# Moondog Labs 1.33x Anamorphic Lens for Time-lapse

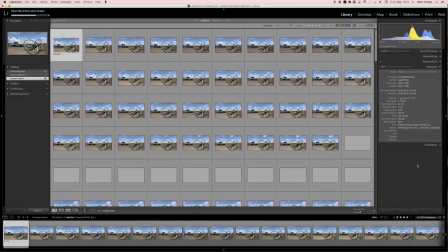If I just want to get the keyframes, because these are the only ones I'm interested in for editing,
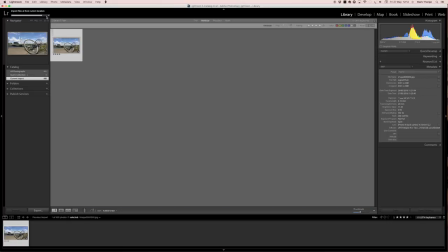we're still waiting for the full sequence to load, which is why the last keyframe isn't showing, but it will pop up in a minute. There is your last frame. Okay, so here's your two keyframes. From here, we go to editing.
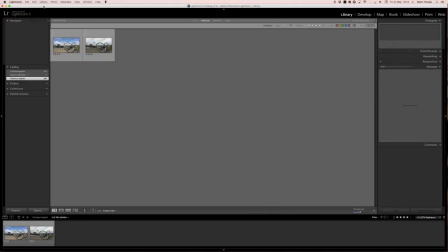Okay, so here we are in Lightroom, and so we're going to go on to the edit stage. So quite simply, we select, and what I'm going to do is actually get rid of this tab in the bottom just to give me a little bit more space on the edit.
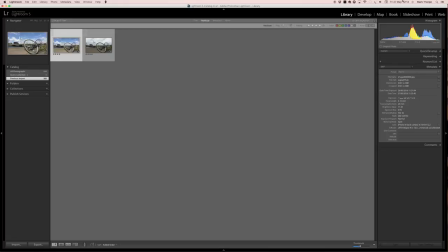Okay, I've got my first frame here. We come over to develop.
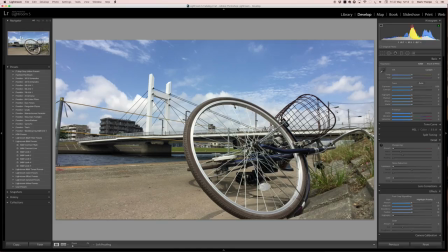Okay, now if I was shooting images, for example, from a DSLR, I would have needed to crop because of the aspect ratio. This now is in an aspect ratio that is relative to 1080p, which is going to be my final
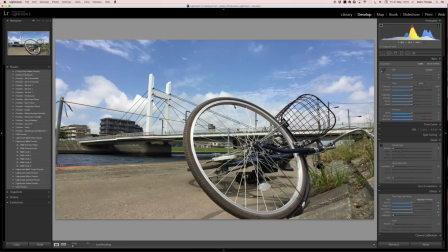format that I output to. So I don't need to crop this image, but I do need to change the aesthetic. It's urban. What do I like in the urban? I like black and white. So this is a very simple edit, okay? And I'm going to use presets just to speed the whole thing up.
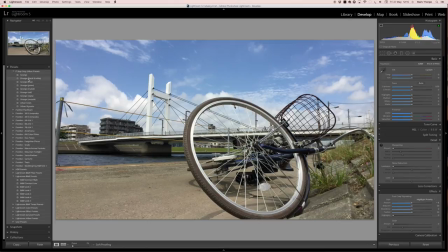I've got a bunch of presets that I got from different locations. Some bought, some freebies, but if you look around on the net, you can find lots and lots of different presets for Adobe Lightroom. I'm going to come into the black and whites because it's urban, and for me,
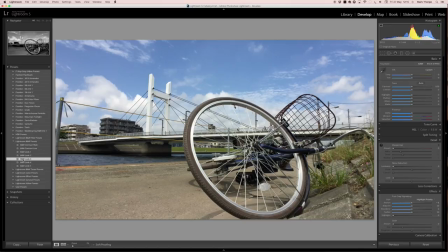black and white is urban cool.
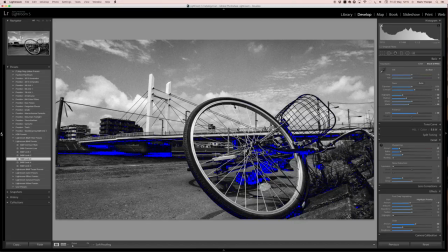Okay, and then from here, let's close this down, so I've got even more space.
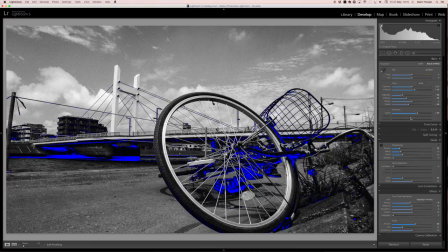And from here, I'm going to make the changes that I like for the edit. For the look. Okay, first off, I'm going to come up a little bit on the shadows, get the blacks back to how they should be,
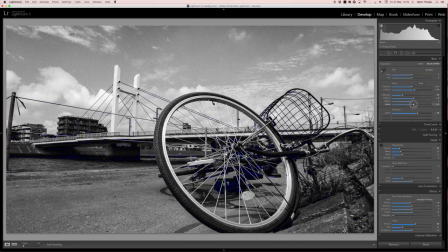so it's not clipping too much.
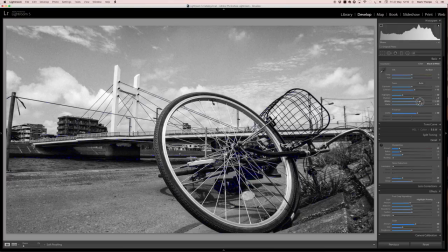You can see the blacks are clipping with the blue that you've got there. I like the clarity a little bit, that's cool. Okay, contrast.
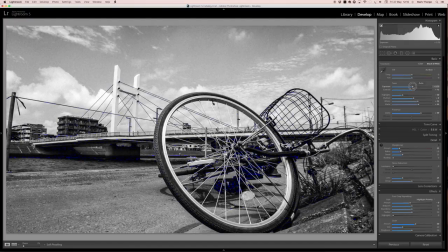Again, all of this is just personal, how you like to have it. Vibrance, we don't need that. What I do want to do though is knock down a little bit this noise. This noise is a little bit the amount of grain. They're on 60. I'm going to come down.
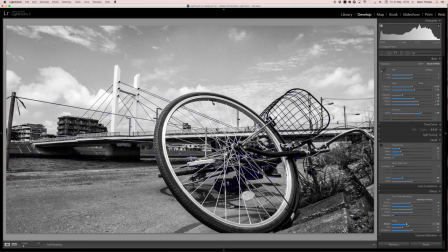A little bit of grain's good, but I don't want to turn it into nodding the mules lunchtime. Come down a little bit there. Roughness doesn't need to be so rough. We don't like it too rough, do we, folks?
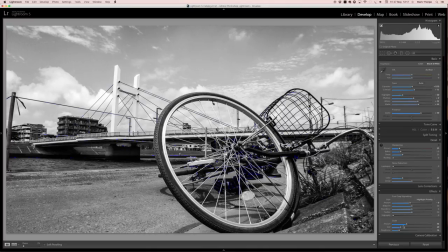There we go. A little bit, maybe it's too clean. A little bit of noise and a little bit of grain is good. 30? How's that looking? Amount. Yeah, okay, that's cool.
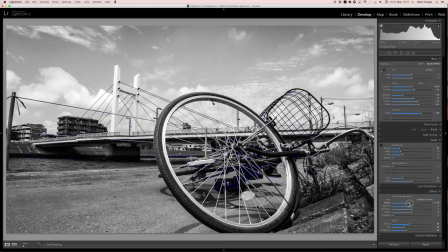But I mean, there's other things we can do as well. Vignetting, it's moody, you know, so let's have a little bit of vignette.
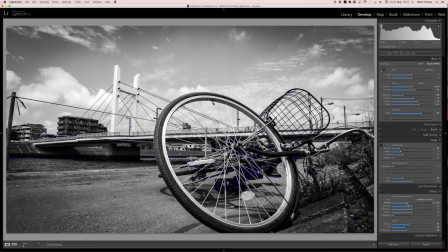And what I'm also going to do is I'm going to add an ND filter. Now there are a few ND filters. We're editing in this with these presets from Time-lapse Pro, so let's just come up here.
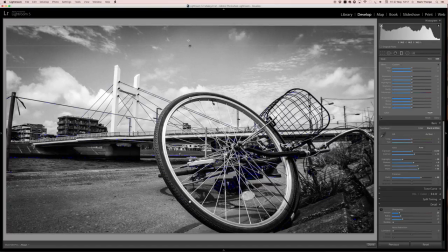I'm going to use this And what I'm going to do, I'm going to put it over the whole length, height of the image. And this one I'm going to use contrast, okay, just to give it that edge.